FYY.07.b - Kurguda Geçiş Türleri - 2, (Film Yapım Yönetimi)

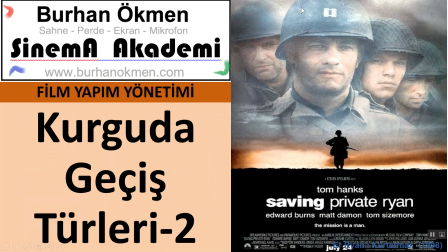(0:01)
Kurguda geçiş türlerinin ikinci bölümüyle devam ediyoruz film yapım yönetimi dersinin. Sağ tarafta Erray'ını kurtarmak gibi muhteşem bir film var Spielberg'in. İzlemişsinizdir, izlemediyseniz tavsiye ederim.
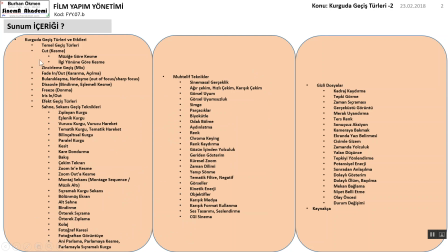(0:15)
Yine burada neler var? İşte kurguda geçiş türlerinin tüm listesi var. Üç sunumda sunduğumuz. Devam edelim.
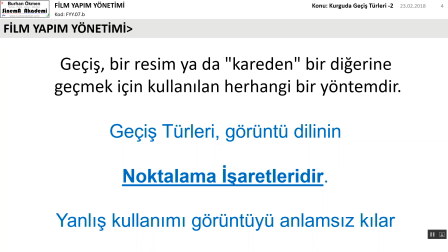(0:25)
kurguda geçiş türlerinin geçişlerin noktalama işaretleri bir yazıdaki noktalama işaretleriyle aynı işi gördüğünü
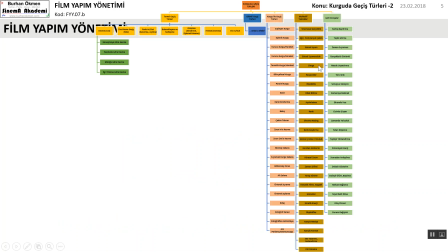(0:32)
söylemiştik bu bir listesi işte demin gördüklerimizin bir listesi bir hali fazla tabi yani bir şey olmak lazım kurgucu olmak lazım mesleğin bu olması lazım ama sinema eğitimi alan ya da bu işle ilgili olan bir kişinin de kurguyu da çok uzman
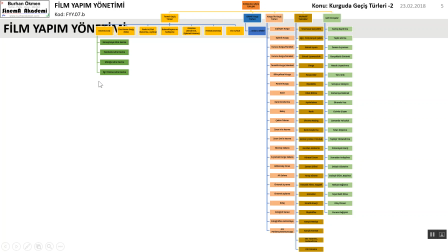(0:51)
derecesinde olmasa dahi bilmesi şarttır. Bunun yolu da tabi ki buradan teorik bilgiler alıp yani teorik bilgi şu anlama gelir. Neyi nasıl yapmanız gerektiğini bilmek ve neyin ne anlama geldiğini, ne olduğunu bilmektir.
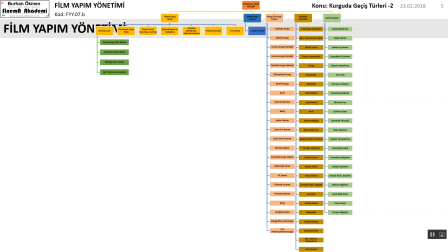(1:09)
Bunu öğrendikten sonra da uygulama yapmanız gerekir. Yani uygulama, uygulama, uygulama, araba sürmek gibi. Arabayı teorik olarak kitaptan nasıl sürüldüğünü bilirsiniz, öğrenirsiniz ya da videosunu izlersiniz. Nasıl kullandınız ama o direksiyonun, gazın, frenin,
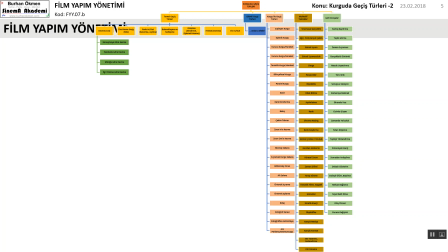(1:28)
debriyajın, düz vitesin bunlara dokunmadığınız ve deneyimlemediğiniz sürece öğrenemezsiniz bu kadar basit. Ya da trafiğe çıkmadığınız sürece de öğrenemezsiniz. Boş arazide belki kullanabilirsiniz ama trafiğe çıkacaksınız.
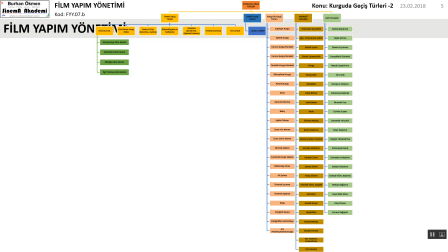(1:45)
Trafikte ilkin sırtınız su içinde kalacak. Panikleyeceksiniz. İşte eve geldiğinizde başınızın arasından duramayacaksınız ama 3, 5, 10, 30, 40 deneyimden sonra artık ne olacak? Kullandığınızı bile anlamayacaksınız.
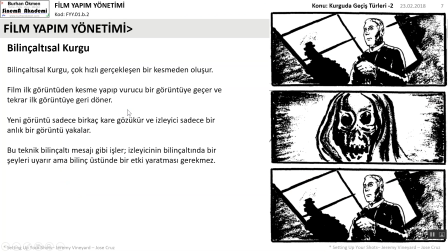(2:02)
Yani robota bağlayacak, otomotiğe bağlayacak. Temel kurgularda kurgu biçimleriyle devam ediyoruz. Bilinçaltısal kurgu. Bilinçaltısal kurgu çok hızlı gerçekleşen bir kesimdir. Film ilk görüntüden kesme yapıp vurucu bir görüntüye geçer ve tekrar ilk görüntüye geri döner.
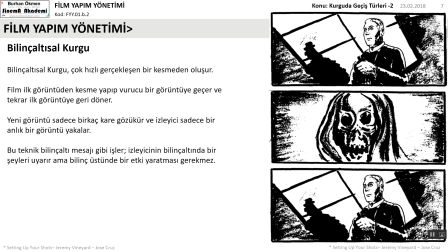(2:21)
Yani görüntü sadece birkaç kere kare gözükür ve izleyici sadece bir anlık bir görüntü yakalar. Bu teknik bilinçaltı mesajı gibi işler. İzleyicinin bilinçaltında bir şeyleri uyarır ama bilinç üstünde de bir etki yaratması gerekmez.
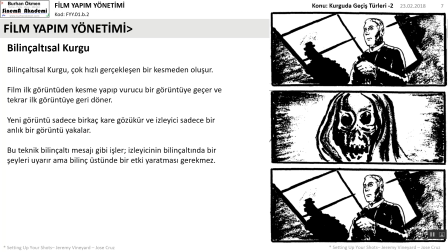(2:36)
Yani bu korku filmlerinde çok olur bu. İşte bir anda hayali bir canavar, bir yaratık neyse böyle bir iki saniyelik bir saniye uzun aslında yani bir iki karelik gösterilir efektlerle birlikte sonra tekrar aynı sahneye kesilir, dönülür.
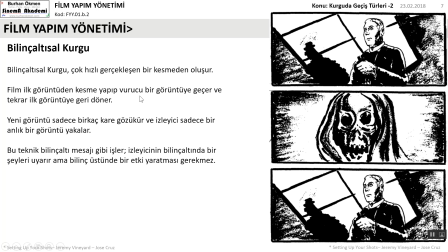(2:54)
Orada belli ki bir şeyler olacaktır filan gibi şeyler verilir, bir imaj verilir.
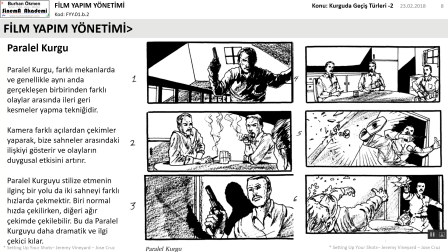(3:00)
Paralel kurgu farklı mekanlarda ve genellikle aynı anda gerçekleşen birbirinden farklı olaylar arasında ileri geri kesmeler yapma tekniğidir. Kamera farklı açılardan çekimler yaparak bize sahneler arasındaki ilişkiyi gösterir ve olayların duygusal etkisini artırır.
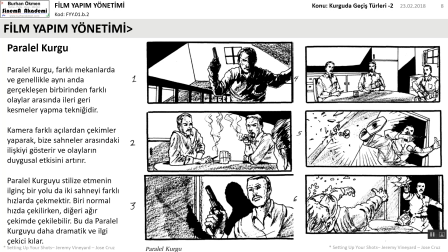(3:18)
Paralel kurguyu stilize etmenin ilginç bir yolu da iki sahneyi farklı hızlarda çekmektir. Biri normal hızla çekilirken diğeri ağır çekimde çekilebilir ya da hızlı olabilir. Bu da paralel kurguyu daha da dramatik ve ilgi çekici kılar.
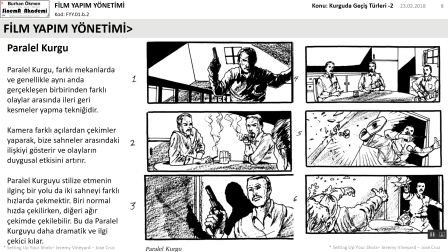(3:32)
Bakın görüyorsunuz burada işte diyelim ki burası bir kumarhane olsun diyelim ki kumarhaneye benzemiyor ama bar diyelim ki birisi şeye yaklaşır merdivenlerden çıkar belli ki elinde silah var onları ateş edecektir.
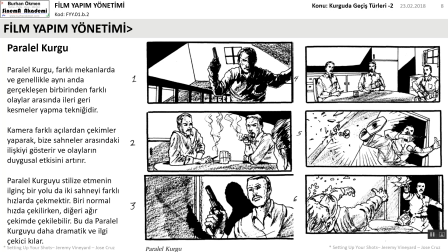(3:49)
O anda şeyi gösterir, içerideki barı gösterir, barda sohbet edenleri gösterir. Sonra tekrar suikastçıya keser, gelir. Sonra tekrar oraya, sonra suikastçı camı kırar ve içeri girip ateş eder şeklinde. Her filmde aşağı yukarı görürsünüz.